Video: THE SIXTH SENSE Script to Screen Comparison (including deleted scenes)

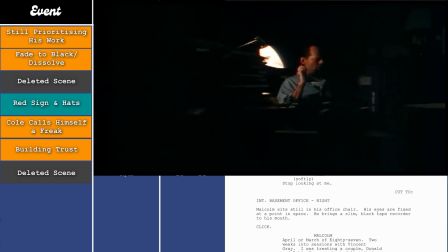[29:10] April or March 1987, 2 weeks into sessions with Vincent Gray. I was treating a young couple, Donald and Robin Wagner, who had lost a young child to leukemia. They were waiting with Vincent in the reception room of the downtown clinic. They were alone for about 15 minutes.
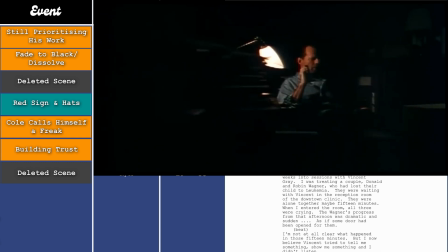[29:30] When I entered the room, all three were crying. The Wagner's progress following that afternoon was dramatic and sudden, as if a door had been opened for them.
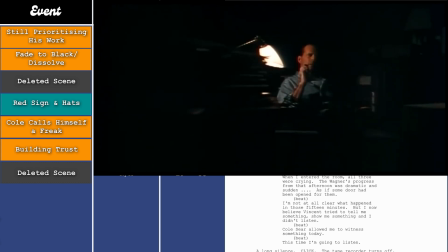[29:43] I'm not at all clear what happened in those 15 minutes. But I now believe Vincent was trying to tell me something, show me something. And I didn't listen. Cole Shear allowed me to witness something today. This time I'm going to listen.
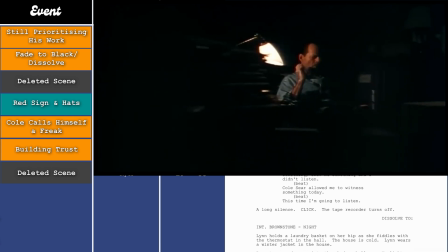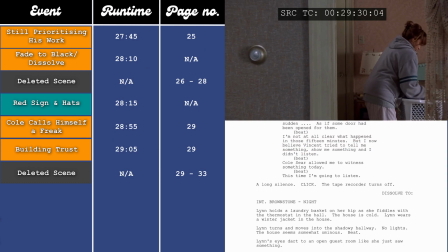[30:09]
I think M. Night Shyamalan's reason was similar to the previous deleted scene in that it gives Cole too much knowledge at this point in the film.
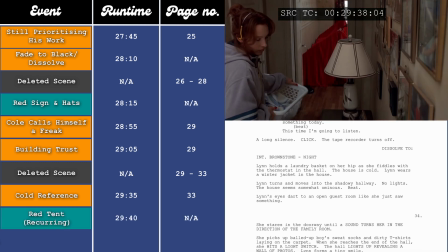[30:17]
But in all honesty, even though it's a really nice scene, I think it undercuts the message of the film, as Cole needs to learn to help the ghosts.
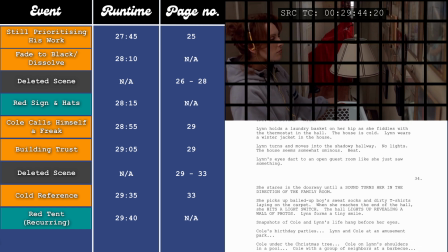[30:25]
That's the reason that Malcolm is there, to help Cole accept his gift. But if he's already doing that, then what does he need to learn in the film? Also, something potentially worth mentioning, the thing that Malcolm said at the very end about how he's going to listen to Cole because he didn't listen to Vincent is something that he needs to learn,
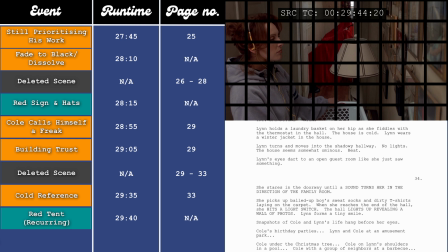[30:42]
but it's possibly too early in the film for him to realise that. So it wouldn't really make sense to have that at this point in the film. Lynn then looks at a wall of photos, mainly of Cole, and notices a small light next to him in all of them.
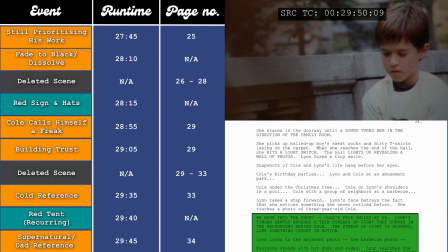[30:56]
This is a further suggestion that something supernatural may be happening with him, that there's been a presence with him his whole life.
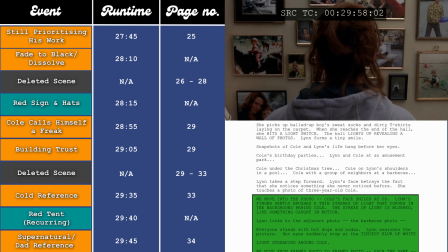[31:03]
But it could also be another indication towards his absent father, who isn't in any of the photos, that even though he's not there, his presence is still felt.
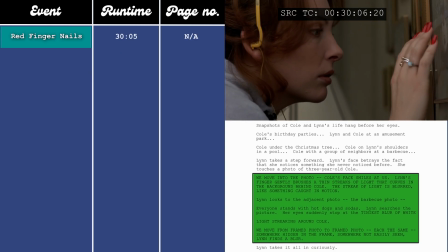[31:12]
So now we have quite a big editing change. The next two scenes here play out pretty much the same in both the film and the script,
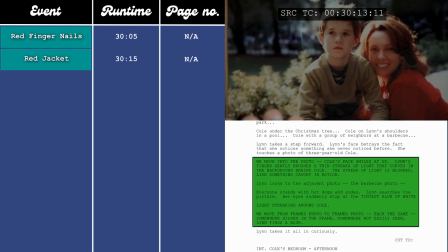[31:20]
but in the script they happen back to back, so they unfold in full, one after each other,
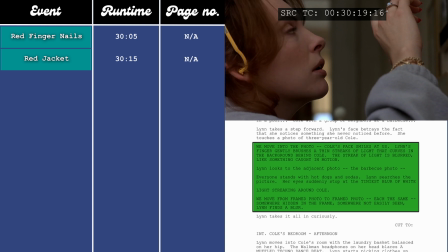[31:25]
whereas in the film they intercut back and forth. The first cut in the film is at the 30-minute and 35-second mark.
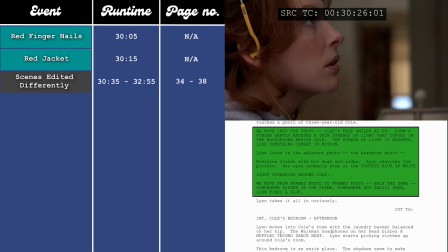[31:32]
Instead of cutting to Cole's room, the voiceover starts and we dissolve to Malcolm with Cole.
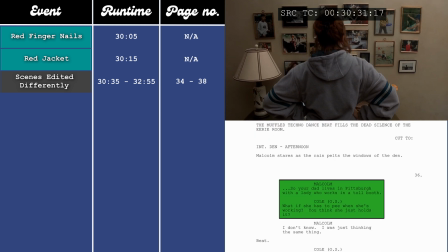[31:38]
So I'll jump ahead in the script.
So your dad lives in Pittsburgh with a lady that works in a toll booth.
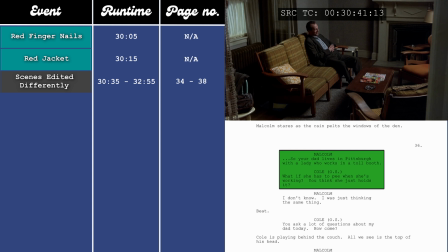[31:46] What if she has to pee when she's working?
The dialogue here on page 36 starts with addressing the dad, which I think is quite fitting,
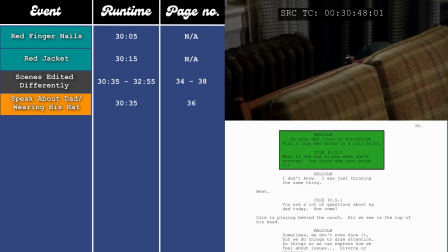[31:55]
seeing as we've just come from Lynn looking at photos with the dad being missing.
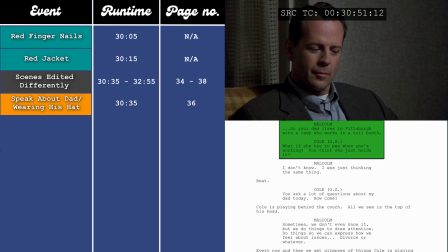[31:59]
I think, if you haven't seen the film,
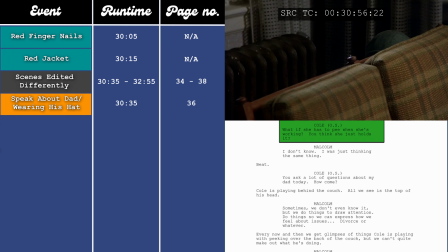[32:02]
not knowing the twist up until this point is basically just been a bit of an eerie family drama where Cole is having a hard time with his dad leaving.
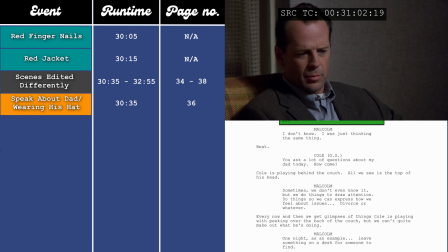[32:10]
I think that's what Malcolm is gearing up towards in his assessment. Then at the 31-minute and 15-second mark, we jump back to the house with Lynn, but I'm going to keep the conversation from the script on the screen so we can compare them,
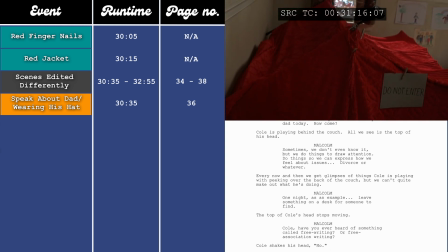[32:22]
because the voices from Malcolm and Cole continue over the top of Lynn cleaning Cole's room.
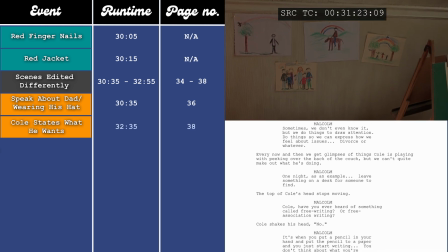[32:29]
This is shortly followed by Cole's admission of not wanting to be scared anymore.
If you could change something in your life, anything at all, what would it be?
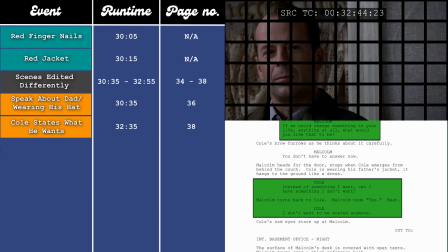[32:38] Instead of something I want, can it be something I don't want? Okay. I don't want to be scared anymore.
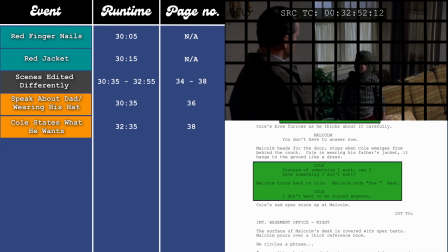[32:44]
So basically, in the story, he wants to get rid of his ability to see ghosts. He doesn't want to be scared anymore. But what he needs to do is he needs to learn that his ability is a gift, and he needs to use that gift to help the ghosts, and in turn, accept himself fully and stop hiding.
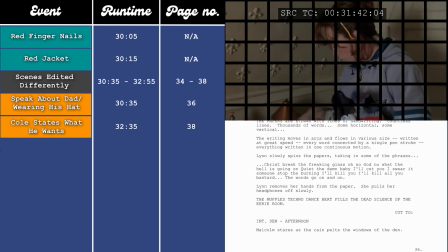[33:00]
So now we'll track back and we'll read the description of the room in the script that was happening underneath the voiceover in the film.
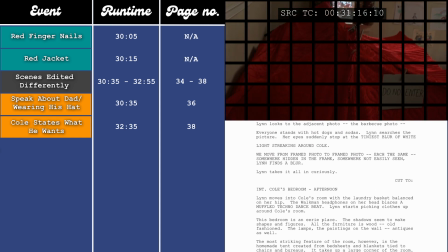[33:07]
At the 31-minute and 15-second mark, which is page 34 in the script, Lynn heads into Cole's room,
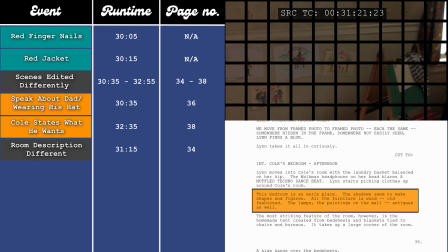[33:13]
and it's described in the script as an eerie place with shadows that make shapes and figures,
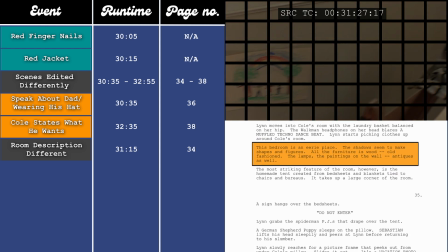[33:18]
and all the furniture is wood and old-fashioned. But as you can see, we just see a very normal kid's bedroom.
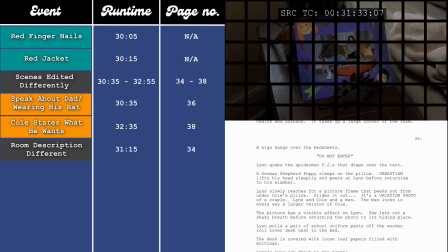[33:25]
Lynn then goes on to find a framed photo on Cole's bed. It's of Lynn and, what we can gather, Cole's dad. We linger briefly before moving on, whereas in the script it's a bit of a bigger moment.
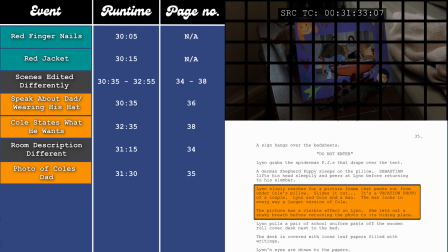[33:35]
It reads, Lynn slowly reaches for a picture frame that peeks out from under Cole's pillow. Slides it out. It's a vacation photo of a couple, Lynn and Cole and a man.
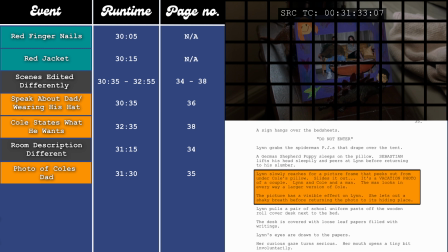[33:45]
The man looks in every way a larger version of Cole. The picture has a visible effect on Lynn. She lets out a shaky breath before returning the photo to its hiding place.
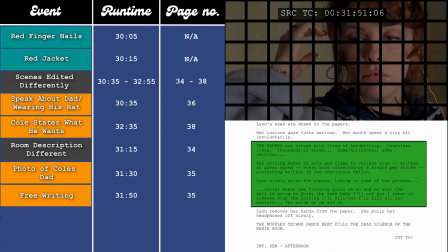[33:54]
Shortly after this, we see the free writing exercises that Malcolm is talking about in the voiceover.
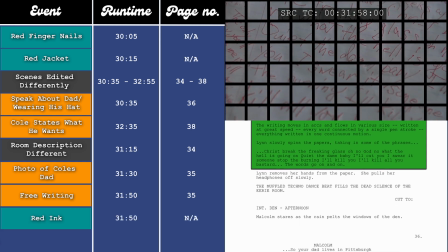[34:00] Have you ever done any free association writing, Cole?
And they possibly point to Cole being disturbed in some way.
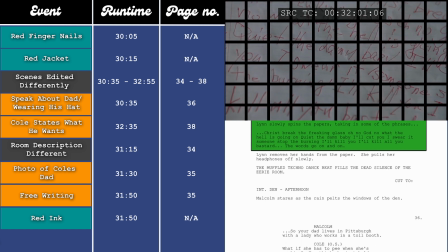[34:06]
I honestly think it was a really clever idea, cutting back and forth instead of having these scenes play back to back. Seeing the photos on the wall with the absent dad and then seeing it be addressed in the conversation, then speaking about the free writing and seeing the free writing is a lot more impactful,
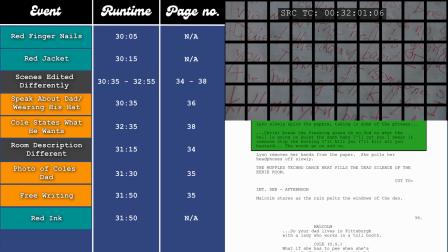[34:23]
and it just goes to show that things don't need to happen exactly as they're written. There's a short scene at the 33-minute mark, which is on page 38,
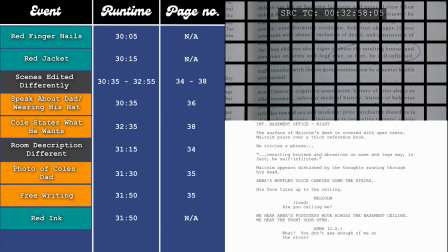[34:30]
that both forwards the B-plot while also pushing forward the themes of not communicating with each other.
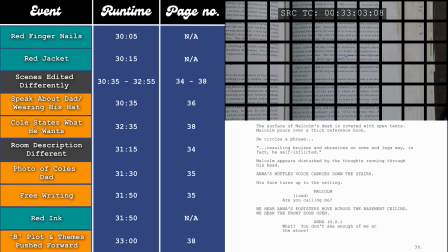[34:36]
The scene starts pretty much the same, but with a very slight change.
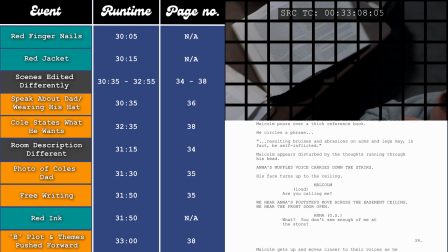[34:40]
So in the film, Malcolm hears the door being knocked and he shouts out to Anna if she's going to get it, which she doesn't reply to.
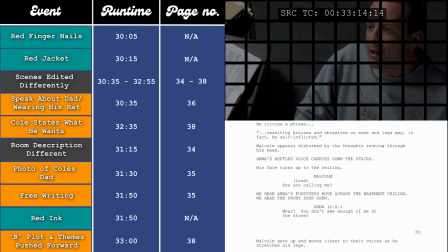[34:46]
Are you gonna get that? whereas in the script, Malcolm hears Anna's voice and asks, "Are you calling me?"
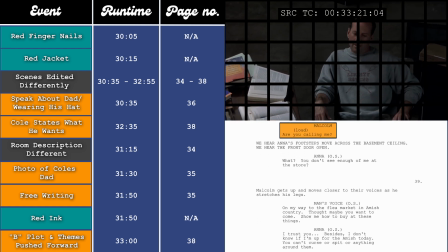[34:53]
So even though they play out slightly differently, they represent the same thing, just a lack of communication between the two of them.
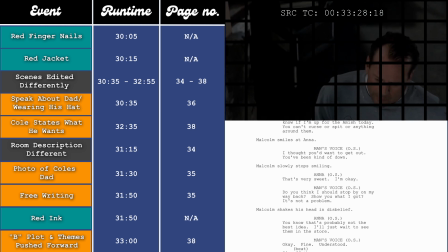[34:59]
We also hear Anna speaking to a man at the door, which starts to put that seed in your mind of, is she cheating or going to cheat on Malcolm?
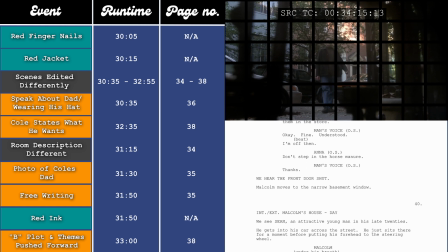[35:08]
Or is this guy trying to make a move on Anna?
Keep moving, cheese dick.
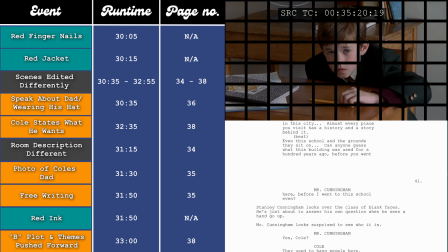[35:18]
At the 35-minute and 30-second mark, which is page 41 in the script,
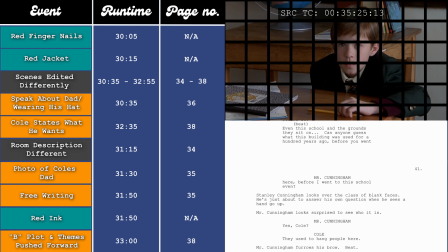[35:22]
we have the scene where the teacher asks a question to the class and Cole raises his hand to answer it.
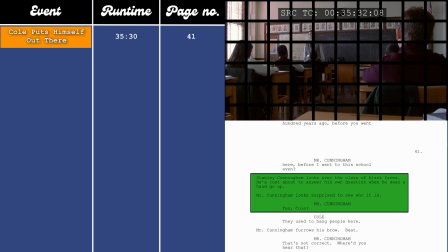[35:27]
Now the teacher looks surprised by this.
Yes, Cole.
So it's clearly an odd occurrence, but we could also see it as a development for Cole,
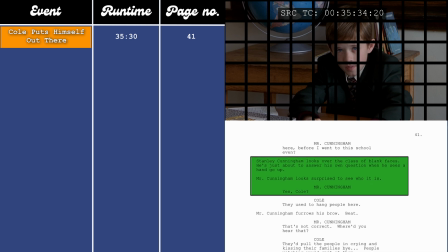[35:35]
that he's finally putting himself out there for the first time, showing that his time with Malcolm is starting to help.
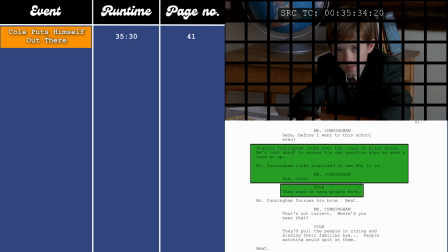[35:40]
Cole's answer to the question that the building was used to hang people They used to hang people here.
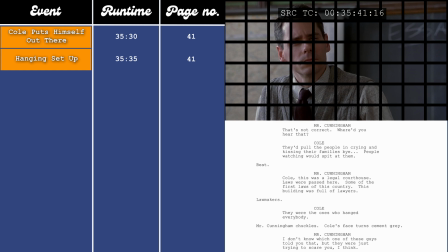[35:48]
sets up a moment for later on in the film, but the teacher disagrees with this answer, giving him a condescending look.
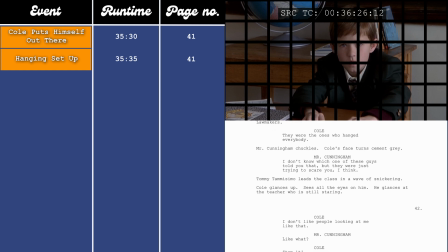[35:54]
This, along with being stared at by all the other students, drives him right back into his shell of not wanting to be seen.
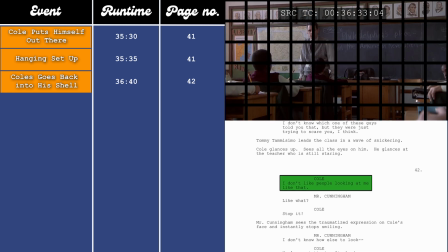[36:00] I don't like people looking at me like that.
This leads to him showing knowledge that he shouldn't have at the 37-minute and 20-second mark,
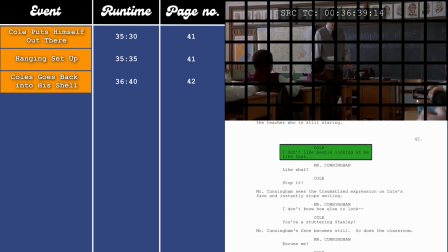[36:07]
which is page 43 in the script, when he calls the teacher a hurtful name that he had from his childhood.
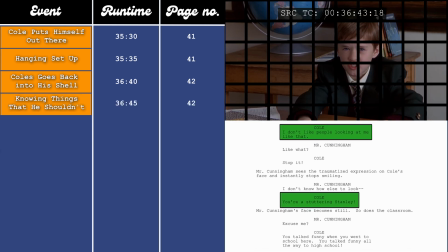[36:13] You're a stuttering Stanley.
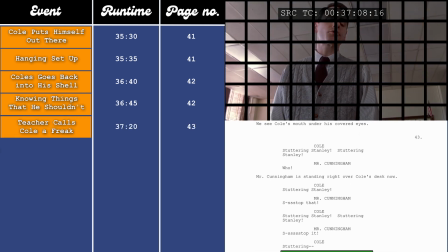[36:16]
This results in the teacher calling Cole a freak, which is the thing that Cole fears the most, because that's how he feels about himself, and he assumes that everyone else feels the same.
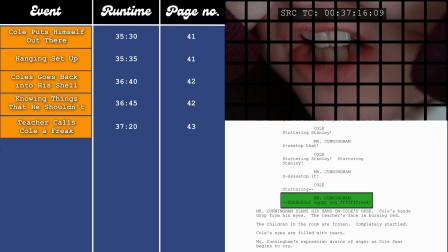[36:24]
So this just validates his negative self-image.
Shut up, you freak!
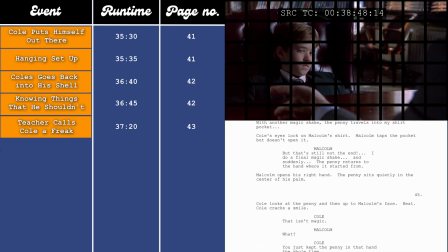[36:33]
After this, we then have the magic trick scene at the 39-minute and 20-second mark,
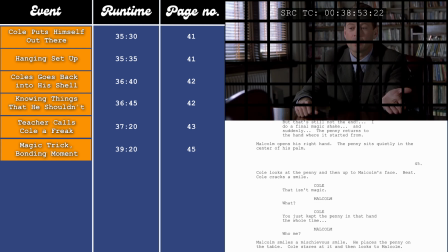[36:38]
which is page 45 in the script, where Malcolm does a stupid magic trick with a penny that isn't even a magic trick, just to try and cheer him up. I think it's quite a nice little bonding moment between the two of them. In the film, it ends just after Cole says, "I didn't know you were funny."
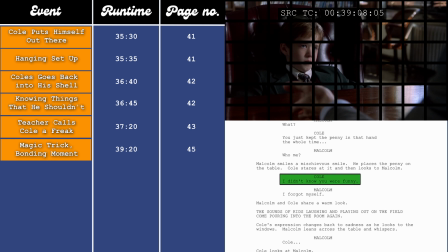[36:53] I didn't know you were funny.
Whereas in the script, it goes on a little bit longer.
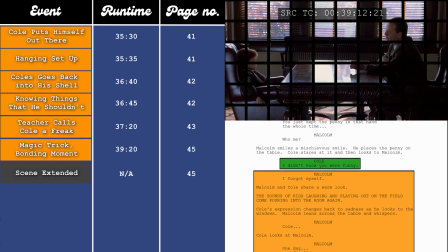[36:58]
It reads, "Cole, I didn't know you were funny. Malcolm, I forgot myself."
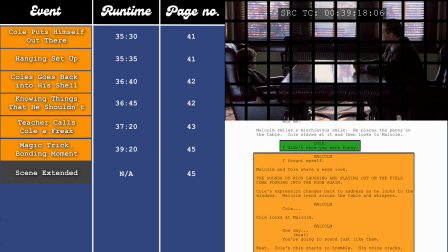[37:02]
Malcolm and Cole share a warm look. The sounds of kids' laughter and playing out in the field come pouring into the room again.
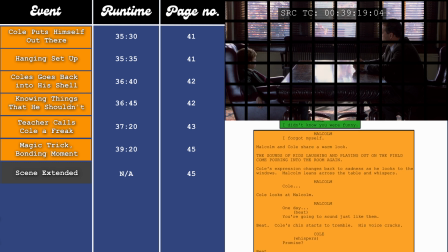[37:08]
Cole's expression changes back to sadness as he looks to the windows. Malcolm leans across the table and whispers, "Malcolm, Cole." Cole looks at Malcolm.